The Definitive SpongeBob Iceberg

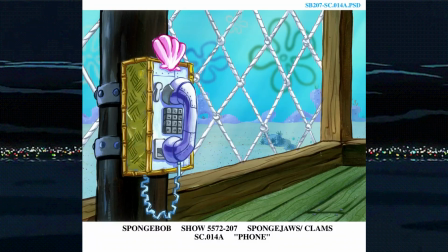(57:17)
In the Season 3 episode Clams, there was a deleted joke where Mr. Krabs would try to call his parents after getting his millionth dollar.
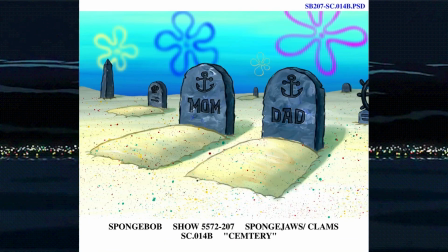(57:25)
However, it was instead cut to their gravestones, insinuating that they were dead.
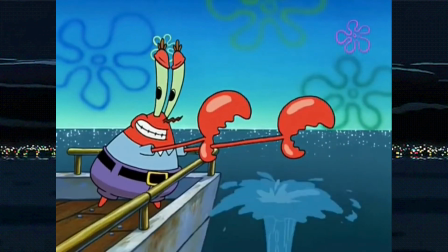(57:30)
The scene was likely deleted due to it being too morbid and dark, but there is an audio of the scene if you want to listen to it.
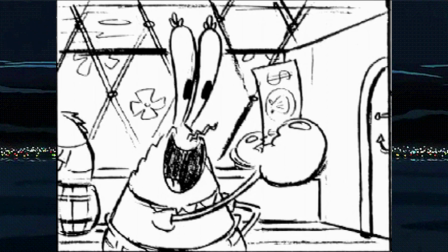(57:38) This is my $1 million earned! Every crowd's goal in life is to make $1 million, and now I got mine!
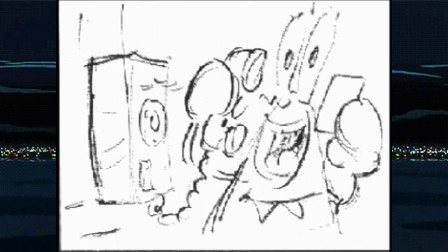(57:48) Mom, Dad, I finally done it! I made me millionth dollar! That's great, son!
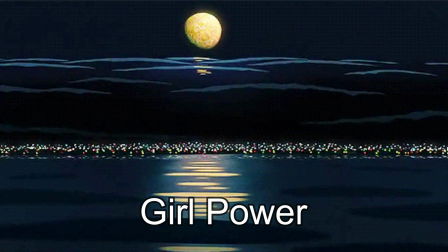(57:54)
Girl Power.
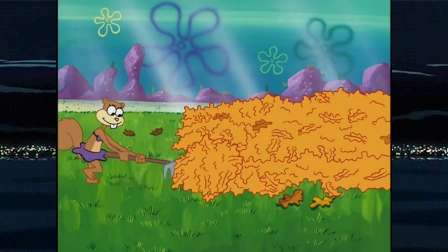(57:56)
During the Season 2 episode, Pre-Hibernation Week, there's a scene where Sandy rakes leaves, and she will make the Texas state outline.
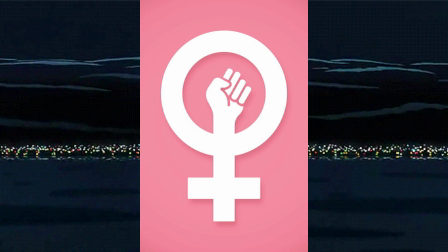(58:04)
However, many storyboard writers for the episode will state that Sandy was originally supposed to make the symbol for girl power instead,
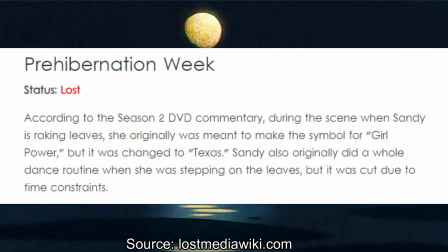(58:11)
but was changed since Texas fits Sandy's character better. There has been a search for the deleted scene, but so far nothing has turned up.
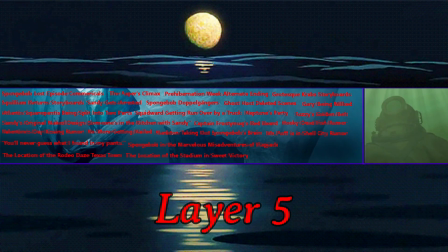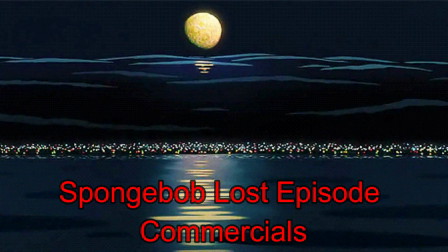(58:27)
SpongeBob Lost Episode commercials.
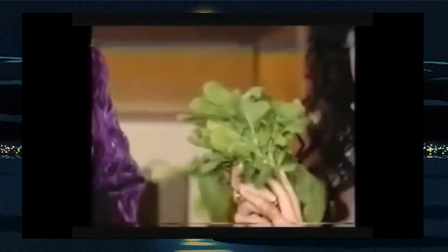(58:29)
During the Lost Episode special in Season 3, there were some interesting commercials that aired, which include Patchy trying to find the lost episode.
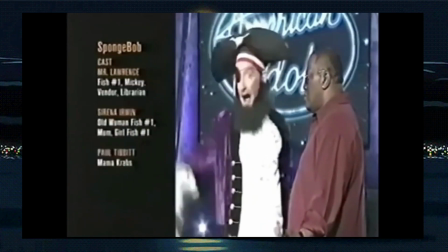(58:38)
In the commercials, Patchy will end up appearing on American Idol, and even watching TV with Whoopi Goldberg.
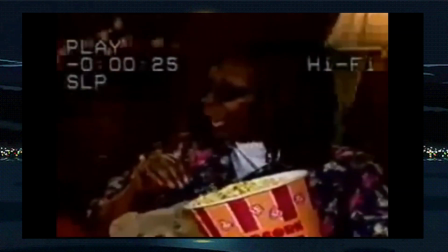(58:45) Get out of there. Are you telling me you lost the episode?
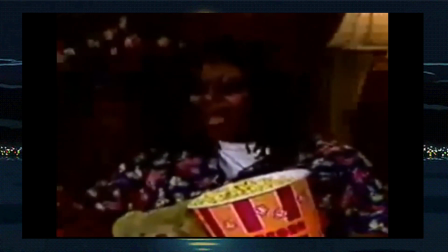(58:48) You better go find it because come 9:30, 8:30 Central, I plan on sitting here watching SpongeBob's lost episode.
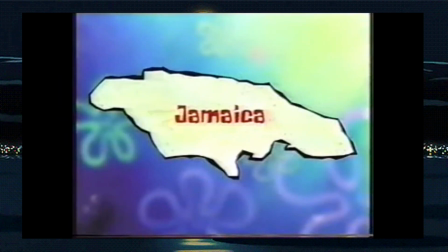(58:54) And scram!
There was even a giveaway that had a really cool prize of $1,000,
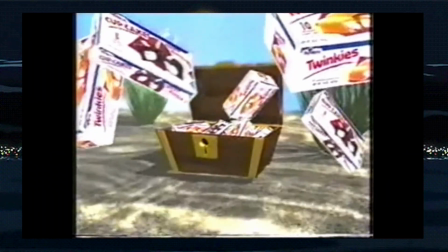(58:59)
plus treasure chests full of SpongeBob merchandise and holster snack cakes, as well as giving away 500 promotional shirts.
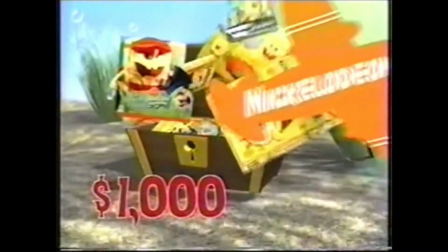(59:07)
That's of course not including a trip to Jamaica, which is just a really awesome prize, and it's sort of a shame that they don't do any promotions like these anymore.
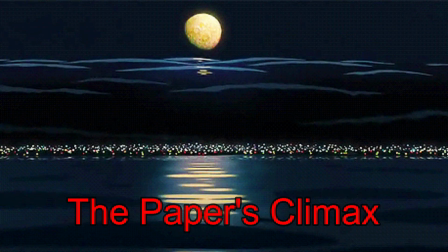(59:16)
The Paper's Climax.
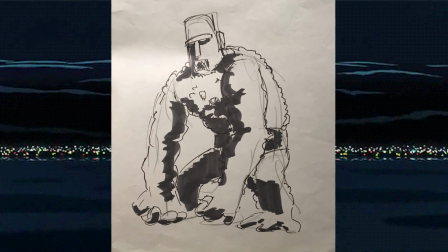(59:19)
In the Season 1 episode, The Paper, the original ending had Squidward's house turn into a giant monster.
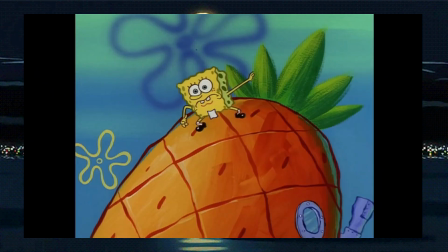(59:26)
SpongeBob will eventually have to defeat it with the use of paper. However, for whatever reason, this idea was scrapped.
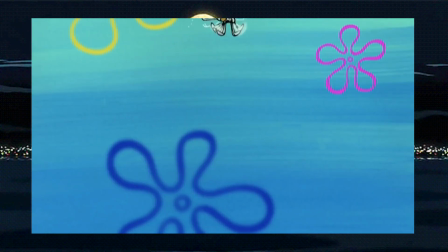(59:33)
There would be a similar climax in the Season 4 episode, Good Neighbors, but the less said about it, the better.
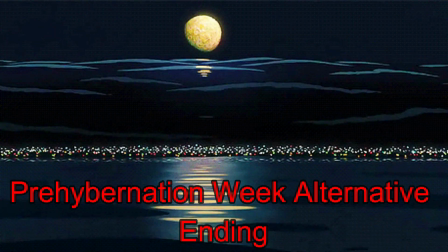(59:40)
Pre-Hibernation Week, alternative ending. We have another entry for pre-hibernation week.
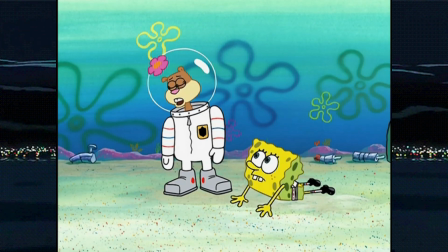(59:47)
From what I could find, I think this is referring to a scene where Sandy goes to sleep.
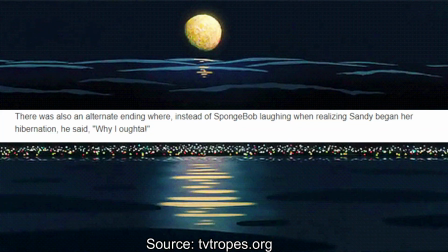(59:51)
During the scene, SpongeBob was originally going to say, "Why I oughta," before going to sleep himself.
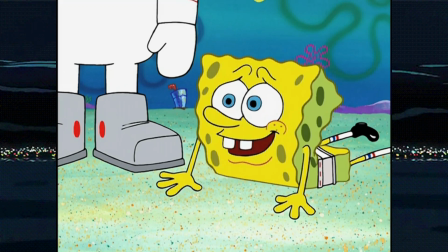(59:58)
However, the ending was changed to SpongeBob just laughing about it, most likely because it just fits his positive personality better.
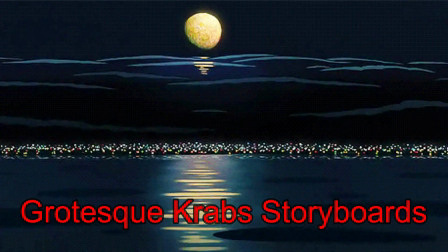(60:07)
Grotesque Crab Storyboards.
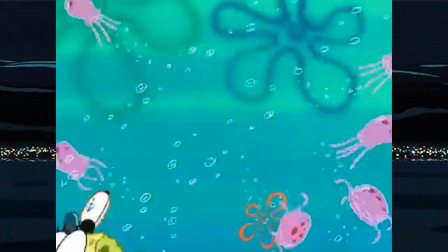(60:09)
You might remember the scene in the Season 2 episode, Jellyfish Hunter, where Mr. Krabs pushes SpongeBob to catch more jellyfish.
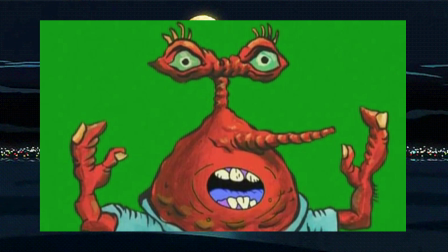(60:17)
In that scene, there's a model of Krabs that is grotesque, and has been dubbed more Krabs by the internet.
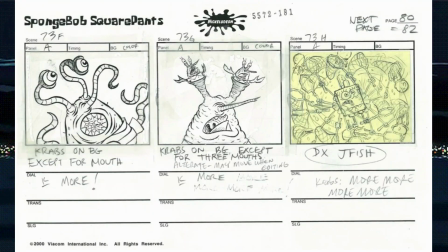(60:24)
There were originally supposed to be more grotesque depictions of Mr. Krabs in the episode. However, they were ultimately cut, most likely due to them being too disturbing, but you can still view the storyboards online. Squilliam Returns storyboard. This refers to a storyboard from the Season 3 episode Squilliam Returns,
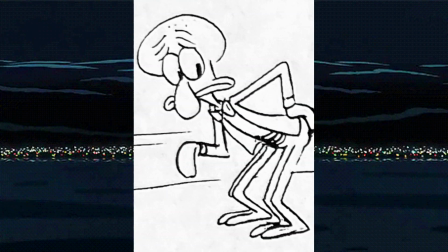(60:45)
that's in the infamous Behind Closed Doors production book. The drawing would consist of Squidward rubbing his butt after SpongeBob pinches it.
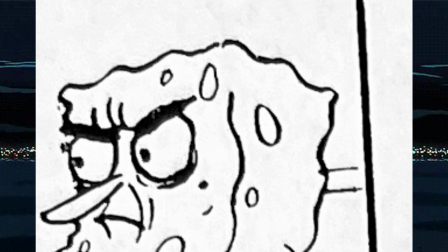(60:54)
However, SpongeBob is drawn rather inappropriately.
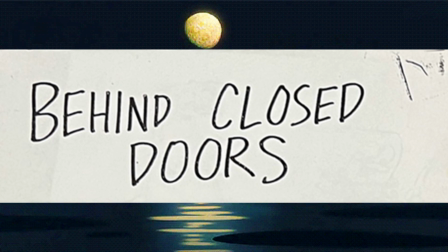(60:58)
For obvious reasons, I can't show the image on YouTube, but if you are curious about what it looks like, I'll leave a link about Behind Closed Doors in the description. Sandy gets arrested.
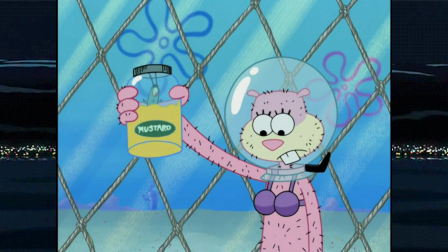(61:09)
I think this entry refers to the Season 7 episode, Someone's in the Kitchen with Sandy,
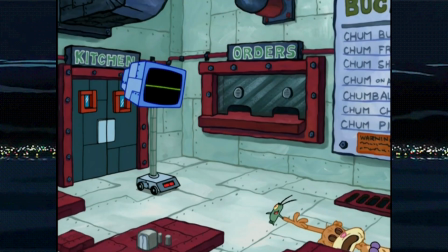(61:15)
where she will get arrested at the end for public nudity, which is sort of unfair since Plankton was the one to steal her fur.